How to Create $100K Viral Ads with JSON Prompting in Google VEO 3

I mean, this looks like something straight out of an official Apple campaign. The way the sound waves animate around the product, that ripple, the softness of the glow, it's just clean. And I love how the cube disassembles into floating circuit lines before the AirPods form.
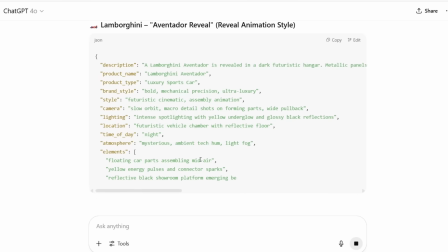It's subtle, but feels intentional. All right, time for something loud. This next one's a full-blown CGI reveal of a Lamborghini Aventador.
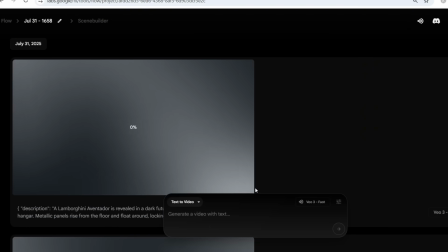But instead of just making it drive fast, I went for something a bit cooler. I made the car assemble like it's being built midair in a secret futuristic showroom.
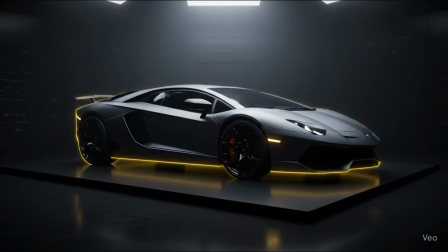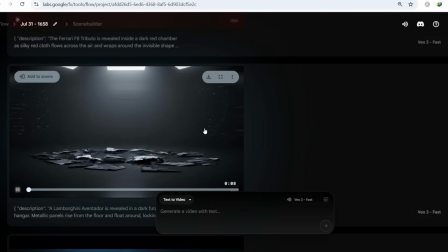Okay, that was nasty. Just look at how the yellow light pulses with each part clicking in.
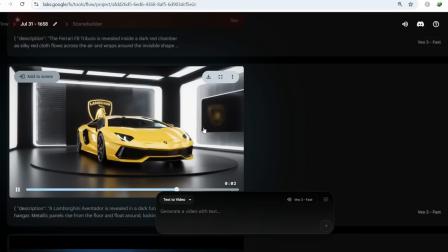That little detail right there? chef's kiss. And the way the floor platform rises as the car finishes building felt like a luxury spaceship launch pad.
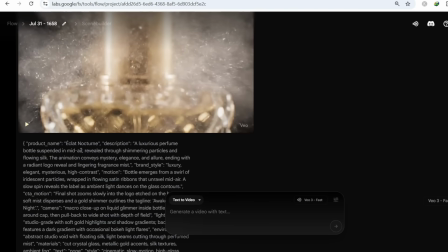This next one might be my favorite visually. It's a luxury perfume ad I made for a fake brand called Eclat Nocturne. I just wanted elegance, gold shimmer, and that soft satin vibe.
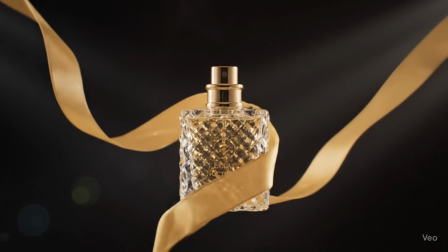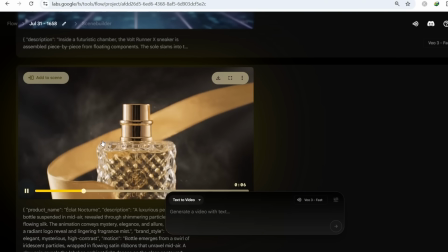Come on, this is crazy. The way the silk flows midair and wraps around the bottle, it's giving straight up dream sequence.
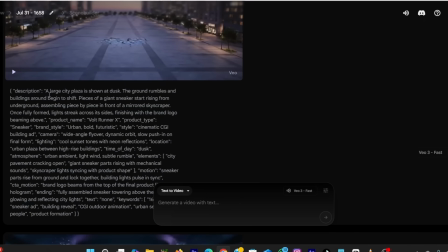Next up, I tried something wild. I made a sneaker rise out of the middle of a city block like a building reveal. It's called Volt Runner X.
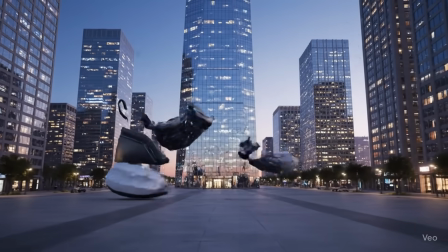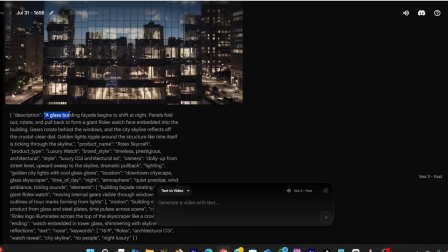Now this one's classy. I wanted a luxury watch embedded in a skyscraper, full CGI architecture reveal. So I made Rolex Skycraft.
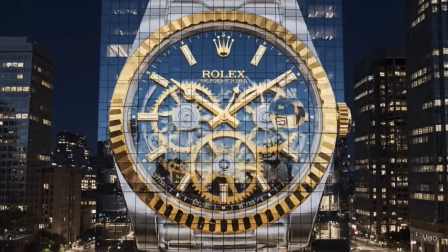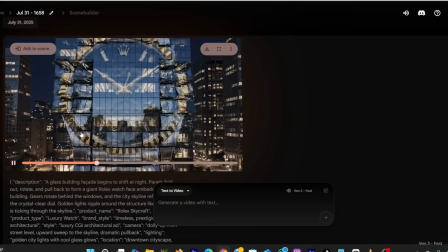Gears spinning, light rippling through windows, honestly looks like the city is the watch.
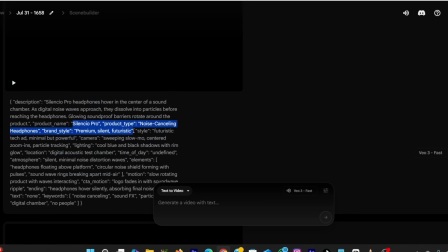Super elegant. And finally, I made an ad for noise-canceling headphones, Silencio Pro.
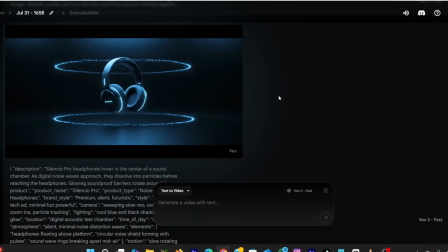Clean, slow motion, surrounded by dissolving sound waves.
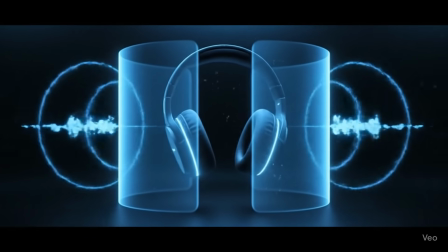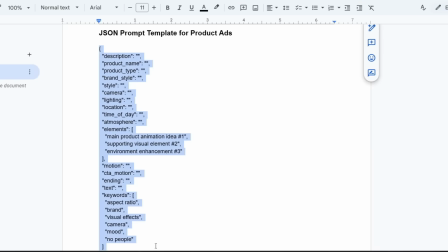All right, so if you want to try this out yourself, here's the easiest way to get started. I've included a full JSON prompt template down below.
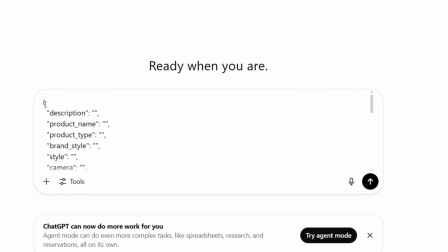And you don't have to write all of this from scratch. You can literally copy that template into ChatGPT and ask it to build a custom ad prompt for whatever product you want.
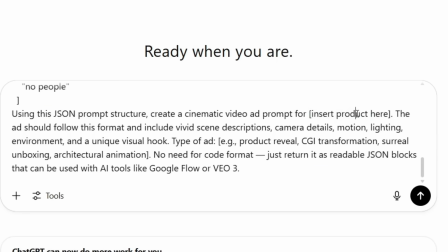Just make sure you tell it what kind of ad you're trying to create. Like, do you want a product reveal? A surreal CGI transformation? Maybe an unboxing ad or a luxury fashion style vibe? The more specific you are, the better the output. Using this JSON prompt structure, create a cinematic video ad prompt for insert product here.
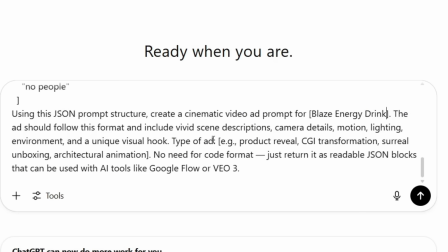The ad should follow this format and include vivid scene descriptions, camera details, motion, lighting, environment, and a unique visual hook. Type of ad: product reveal, CGI transformation, surreal unboxing, architectural animation.
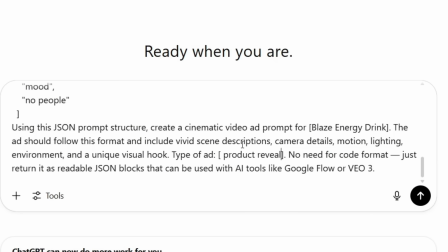No need for code format, just return it as readable JSON blocks that can be used with AI tools like Google Flow or VO3.
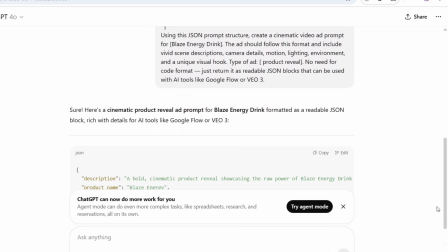That's it. Paste that into ChatGPT with your product idea, and it'll give you a clean,
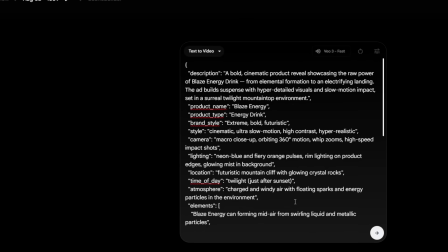structured prompt you can tweak and drop into VEO or any AI video tool.
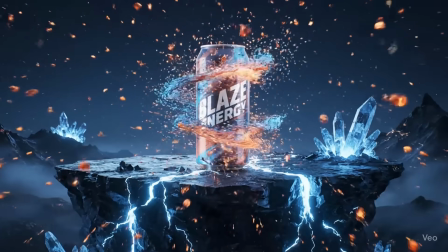I'd love to see what you make with this.
Ignite the blaze. Zero sugar.
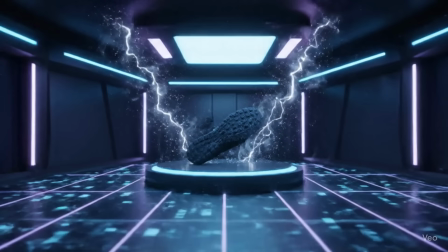Full power.
Check out the links in the description below with a lot more amazing ad templates. And here's some bonus ads I created.